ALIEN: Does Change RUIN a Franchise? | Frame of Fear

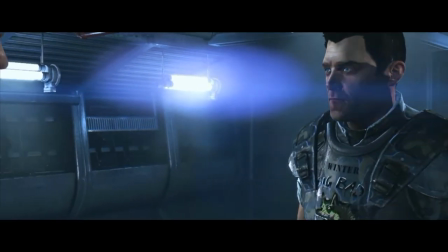(8:32)
Here, you play as a member of the eponymous military force to investigate a distress call sent out by Aliens'
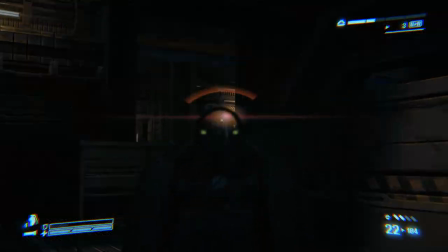(8:38)
Corporal Hicks as you fight your way through corporate mercenary gunfire and the alien-infested ruins of the Hadley's Hope Colony.
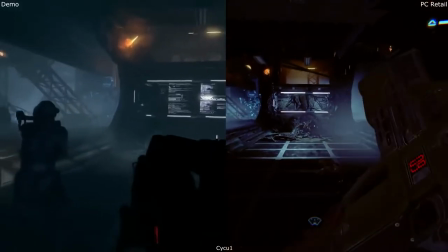(8:48)
Upon release, the game received vocal negativity from critics and players alike.
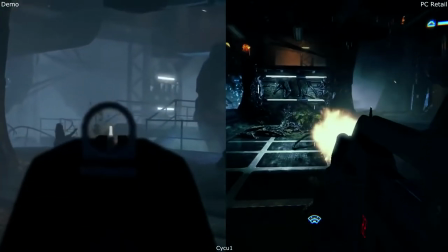(8:52)
Part of the negativity was directed towards the final look of the overall game, primarily from major gameplay differences between the demo and final version.
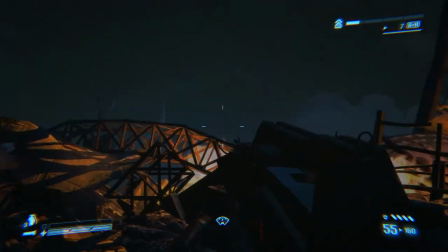(8:58)
There were also issues with the game's AI, which apparently stemmed from an error in a single line of code only discovered in 2017.
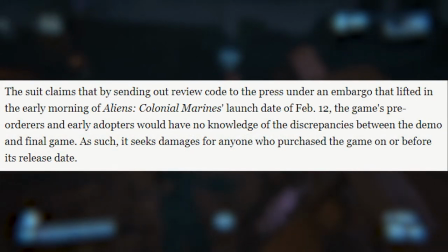(9:04)
Backlash from the game eventually rose to a point where in 2013, two players sued Gearbox Software and Sega were eventually dropped from the suit for false advertisement.
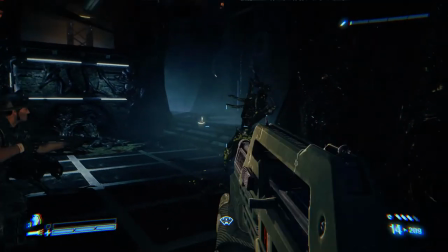(9:12)
However, despite its flaws, Colonial Marines served its purpose in attempting to capture some of Cameron's visual style from Aliens.
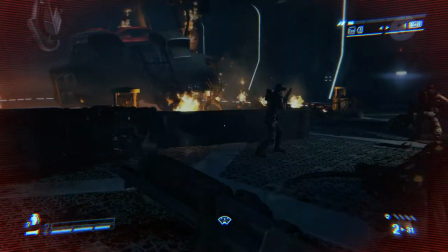(9:19)
The environmental design for Hadley's Hope and the ship takes inspiration from the film with mixing Foss's futuristic design with the bleak lunar landscape.
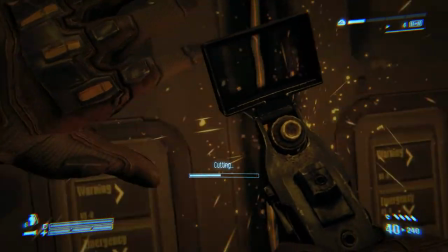(9:28)
In addition, the weapons and tools within the game utilize the same sound and model designs which further builds onto immersing the player into the Alien universe.
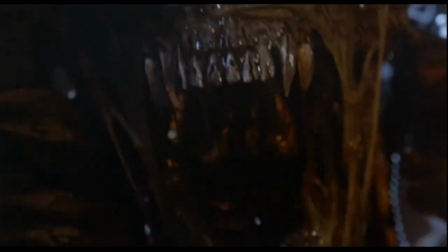(9:35)
And setting the game as a first person shooter does offer the player to embody a high octane action character that echoes the macho energy depicting the original Colonial Marines.
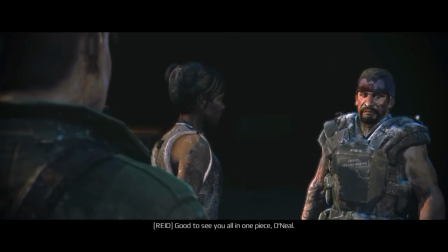(9:44)
Granted, I also have my issues with some of the gameplay and writing, which made the game a chore to burn through,
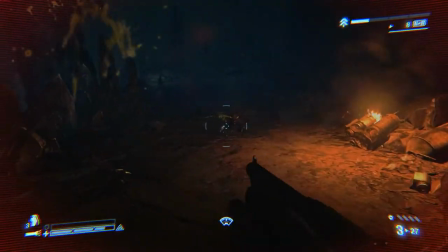(9:49)
I found the Xenomorph somewhat annoying instead of terrifying to fight against, and the dialogue felt a bit bland and annoying.
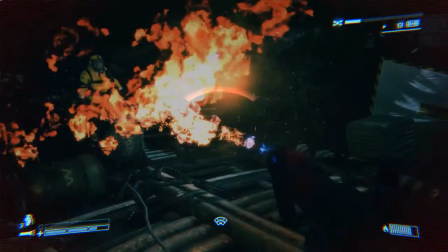(9:58)
But the game does present an adequate attempt to capture Aliens' charm within the game's design of the world.
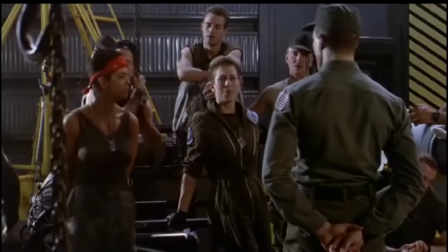(10:03)
In some respect, Alien Colonial Marines was a step towards bridging the world building experience for fans between the films and games.
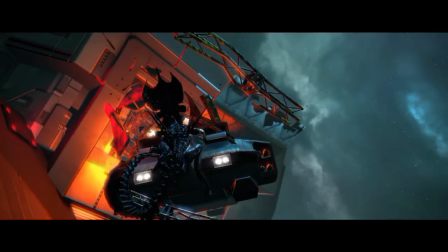And thankfully, we have another game that goes beyond issues tied to that title by ultimately demonstrating how we can still have a fresh yet familiar experience for the franchise.
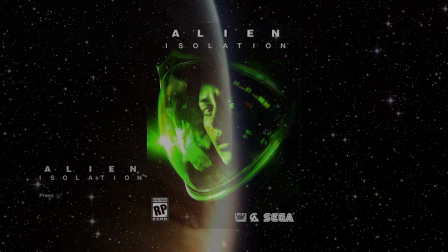(10:24)
I ultimately refer to Alien Isolation.
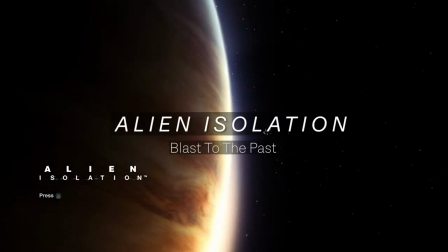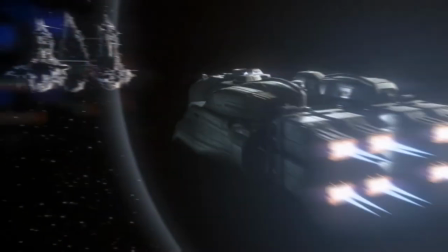(10:32)
Alien Isolation is a first-person horror survival game set between the events of Alien and Aliens.
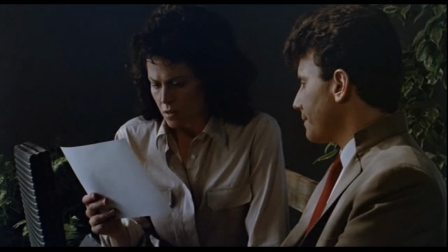(10:38)
We play as Amanda Ripley, the daughter of Ellen Ripley who was first mentioned in the special edition of Aliens.
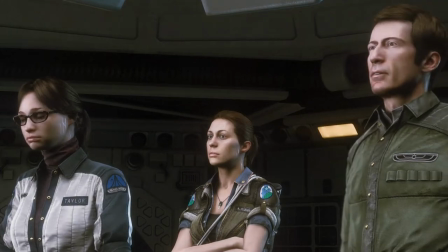(10:42)
She learns that a flight recorder belonging to the Nostromo has been located and is on board a space station called Sevastopol.
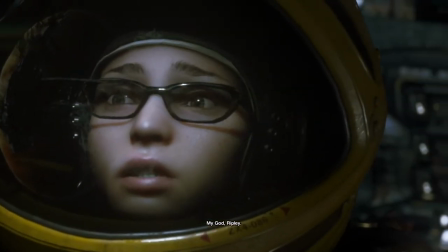(10:49)
In hopes of finding closure to her mother's disappearance, Amanda accompanies a small team associated with the Yutani Weyland Corporation, a research and colonization company,
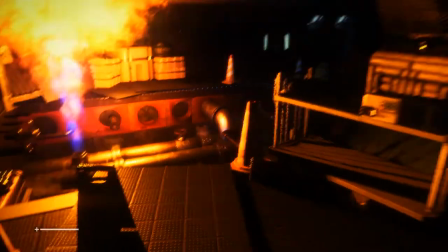(10:57)
in their embarkment to Sevastopol, only to find themselves trapped on a station gone awry with crazed scavengers,
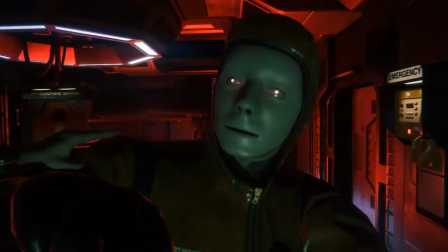(11:02)
killer synthetics, and of course, the Xenomorph.
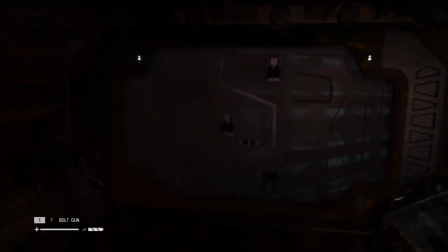(11:08)
What makes Alien Isolation fascinating for fans of the franchise is how the game captures the essence of the earlier Alien movies into a familiar yet new experience.
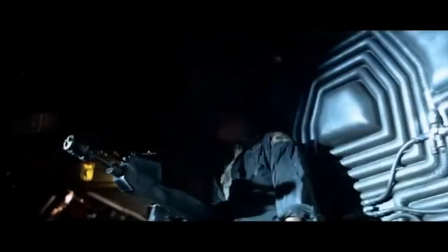(11:17)
The game intends to immerse us in the same tonal atmosphere of the first movie, while to a degree giving flexibility for players to shape their own survival experience through the gameplay. A majority of how the game grounds us in the Alien universe ultimately comes from the objective set by the development team, Creative Assembly.
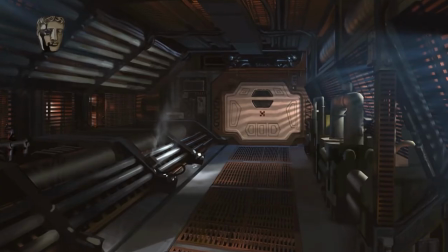(11:32)
They limit a majority of planning their environmental design to what would have been possible to construct by 1979.
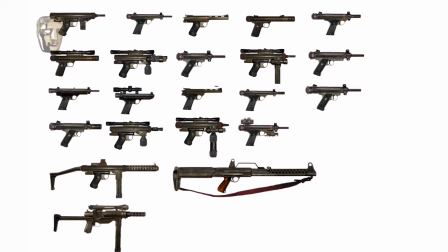(11:37)
With this mindset, they deconstructed all the design and technology that gave the first film its identity,
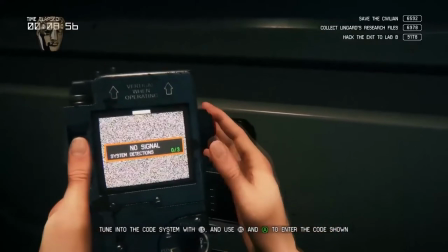(11:42)
and used that deconstruction to give the game a unique spin on that original aesthetic. At EGX 2014, members of Creative Assembly gave audiences their approach towards making the game. You know, for us, Alien Isolation really is the alien game that we've always wanted to play.
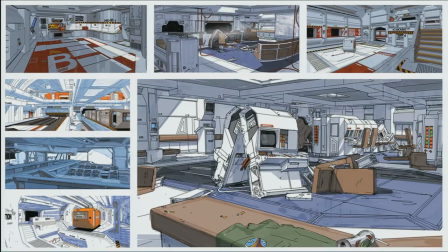(11:56)
A game that goes back to the roots of the series, you know, we really wanted to make a game where just one alien could be a really meaningful and really terrifying interaction for the player.
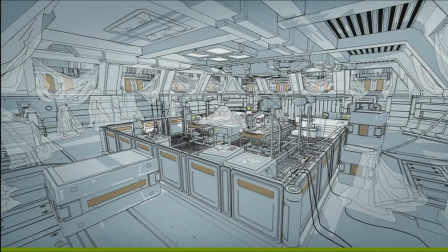(12:05)
It's the core that we built the rest of the game around. Yet for the aliens to really truly work, we had to create a very believable world.
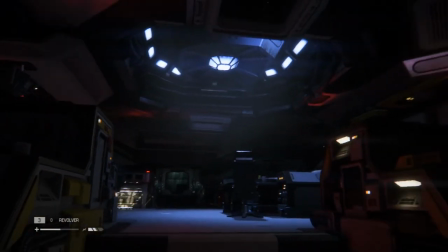(12:12)
We wanted to make a game that really immersed the player, really sucked them into the atmosphere.
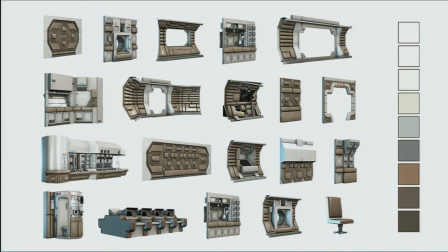(12:16)
And what we would do is we'd create archetypes, and an archetype would be a style guide of props, materials, fixtures, fittings.
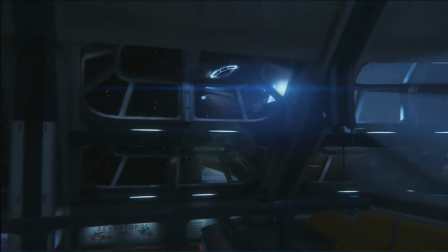(12:25)
This would be used to create a visual language which we could then move on from and and create whole new assets and whole new spaces for the Sevastopol
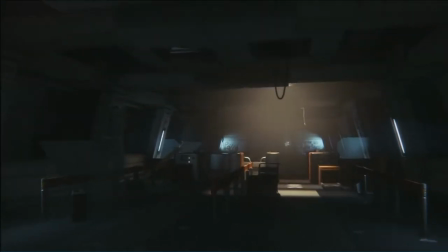(12:33)
you know they'd feel authentic but still be original still be new for the player the original film was incredibly detailed to make the Sevastopol believable
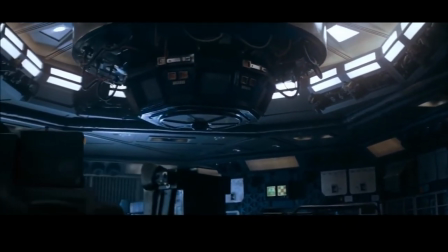(12:41)
in the same way we had to keep that level of detail going through all of our spaces throughout the station now this detail adds backstory adds atmosphere
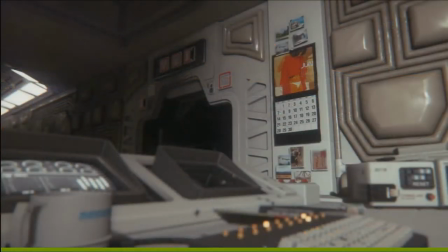(12:49)
and it can inform the gameplay things like player navigation and whether they get lost or not sound is a really emotional medium it kind of works
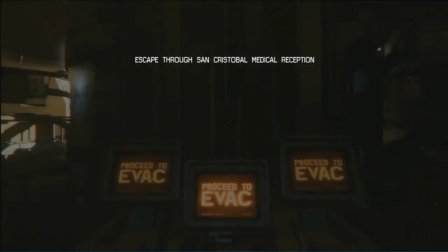(12:57)
on a subconscious level so it can invoke all kinds of feelings like anxiety fear stress tension release and
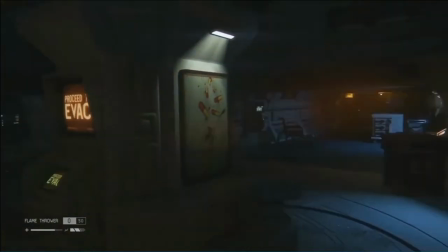(13:05)
that's a really important part of creating a horror experience because we want to push the player emotionally what
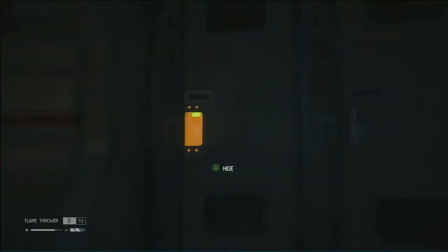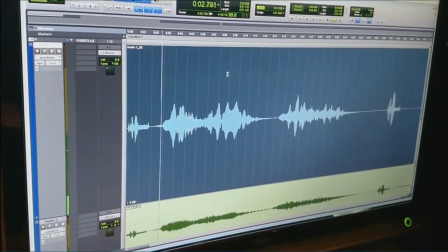(13:20)
we had was the original sound effects that had been recorded by the british sound engineers
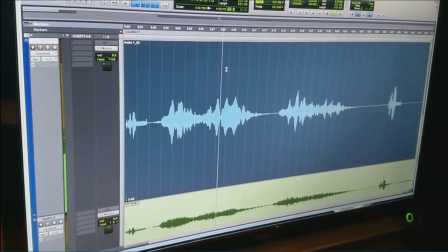(13:25)
over at Shepparton 35 years ago meant we could make more of this original content. But what we've been able to do is take the original recordings and we've been able to make more, which is amazing.
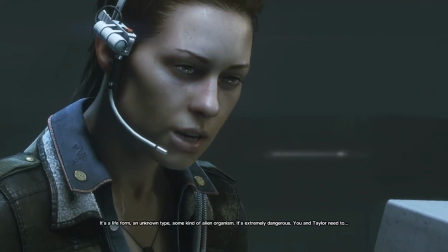(13:37)
And through Amanda Ripley, we're transported back to our initial depiction of Ellen Ripley by their parallelisms.
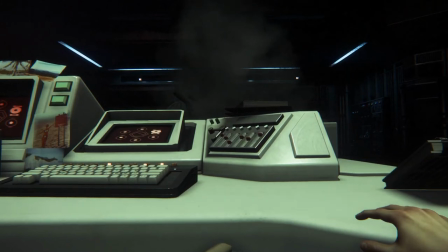(13:42)
What makes both Ripleys remarkable is that both are fundamentally ordinary people placed into extraordinary circumstances.
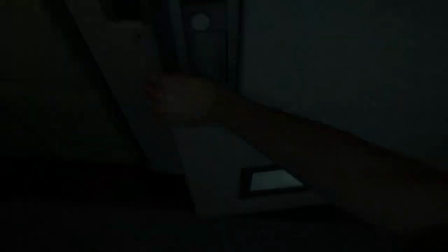(13:49)
Their survivability primarily revolves around using their wits to outsmart danger. With Amanda Ripley, we're not playing as a hardened colonial marine,
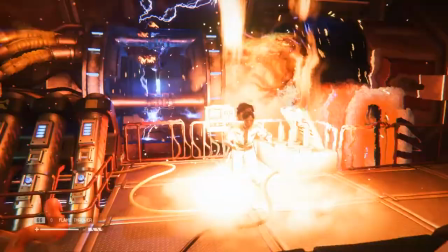(13:56)
but instead a character susceptible to dangerous and unpredictable situations who we can better project onto in their own respects.
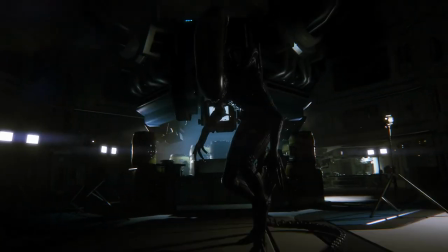(14:03)
Each character is unique in her motivations and personality, but both serve as conduits for the player to experience fear that's unique to the Alien franchise.
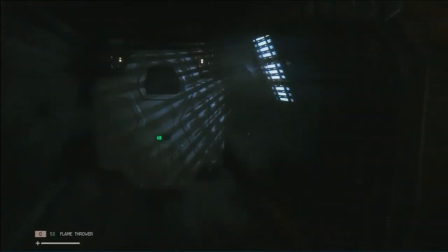(14:11)
Alien Isolation recaptured the same awe and terror that fascinated audiences of the first film,
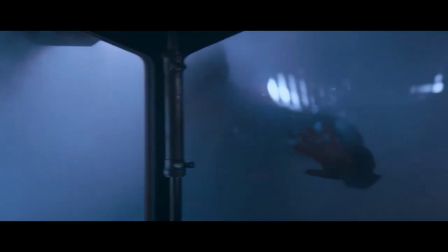(14:15)
while also serving as an accumulation of elements that gave the franchise its identity in all the movies.
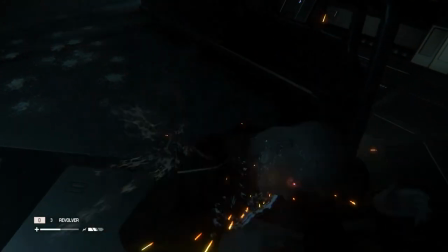(14:20)
The game essentially gives players the flexibility of shaping their own unique alien survival experience based on how much they choose to engage or fear the world around them.
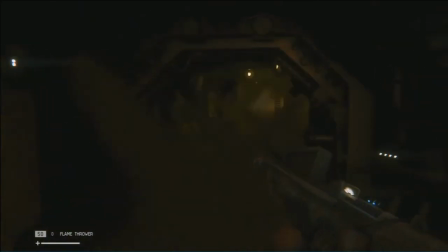(14:29)
In some sense, this game brings a whole new opportunity of interpreting and appreciating the alien universe for those who dare to take it.
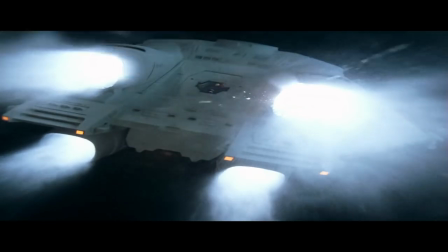(14:42)
Akin to Ellen Ripley's story, the Alien franchise has undergone a long and transformative journey met with successes and failures vocalized by the fanbase.
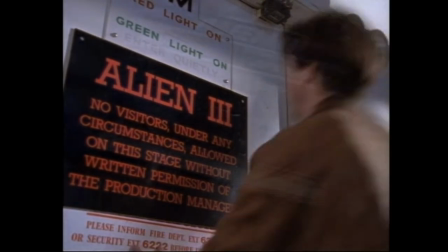(14:50)
It's a franchise embedded with a history of creative experimentation that seeks to build off from the first movie.
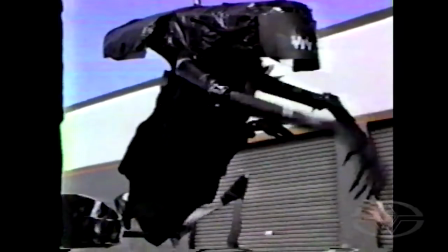(14:55)
Every piece of visual work produced, each building onto the original design with various styles unique to the times, defined the essence of how the franchise evolved.
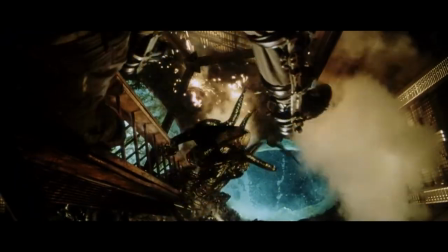(15:03)
Its lengthy development history highlights the challenges of world building for a franchise which compromises creative visions from each distinct entry.
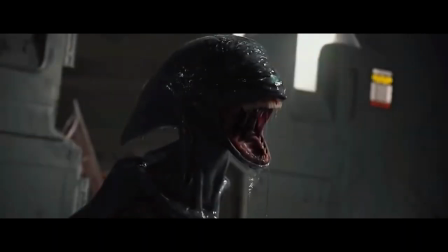(15:10)
This quest for keeping the alien identity alive and fresh for all these decades is a journey that many other long-established franchises endure today.
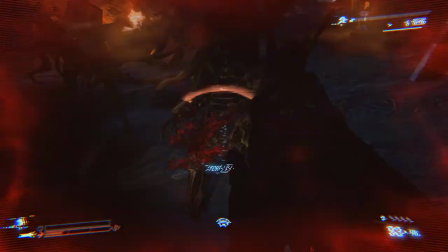(15:17)
Despite the negative perceptions towards certain works or styles, the Alien franchise would be incomplete without the successes and hardships built onto each addition to the Beloved series.
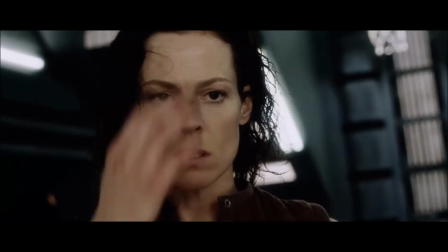(15:26)
Ultimately, each piece of work, the Beloved and the Flawed,
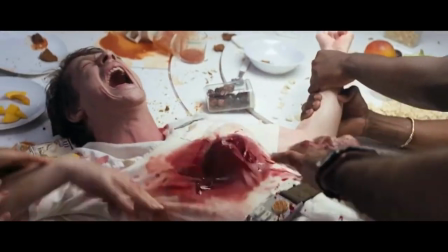(15:28)
is important for how we conceptualize the Alien franchise with how we choose to appreciate other works of serialized horror today.
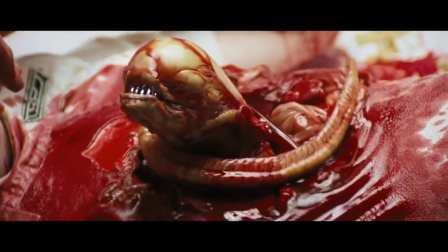(15:36)
For all the negatives involved in making a sequel, you have positives.
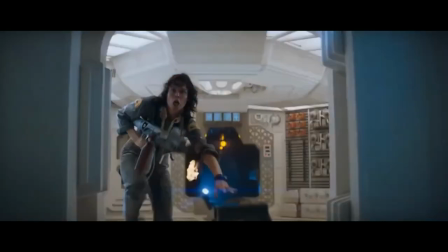(15:40)
And one of the positives is if you can take that initial programming that the audience has from the other film and then do little twists and turns on it and,
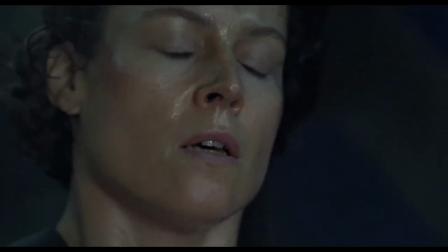(15:47)
like you said, play against their expectation of what's going to happen.
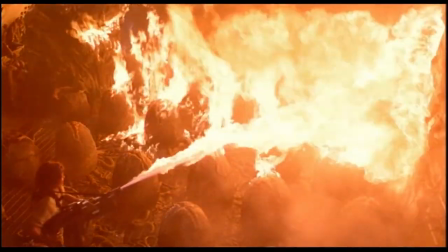(15:50)
If it's done in a not hostile way to the audience, then they realize that there's a little bit of fun involved.
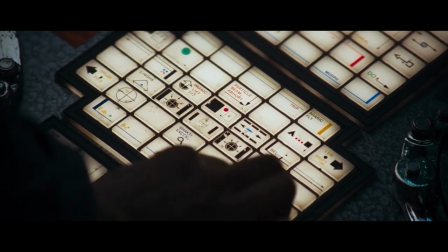(15:56)
And the film is having a little bit of fun with them, but it makes them participants. It shows that the filmmakers assume a certain knowledge on their part.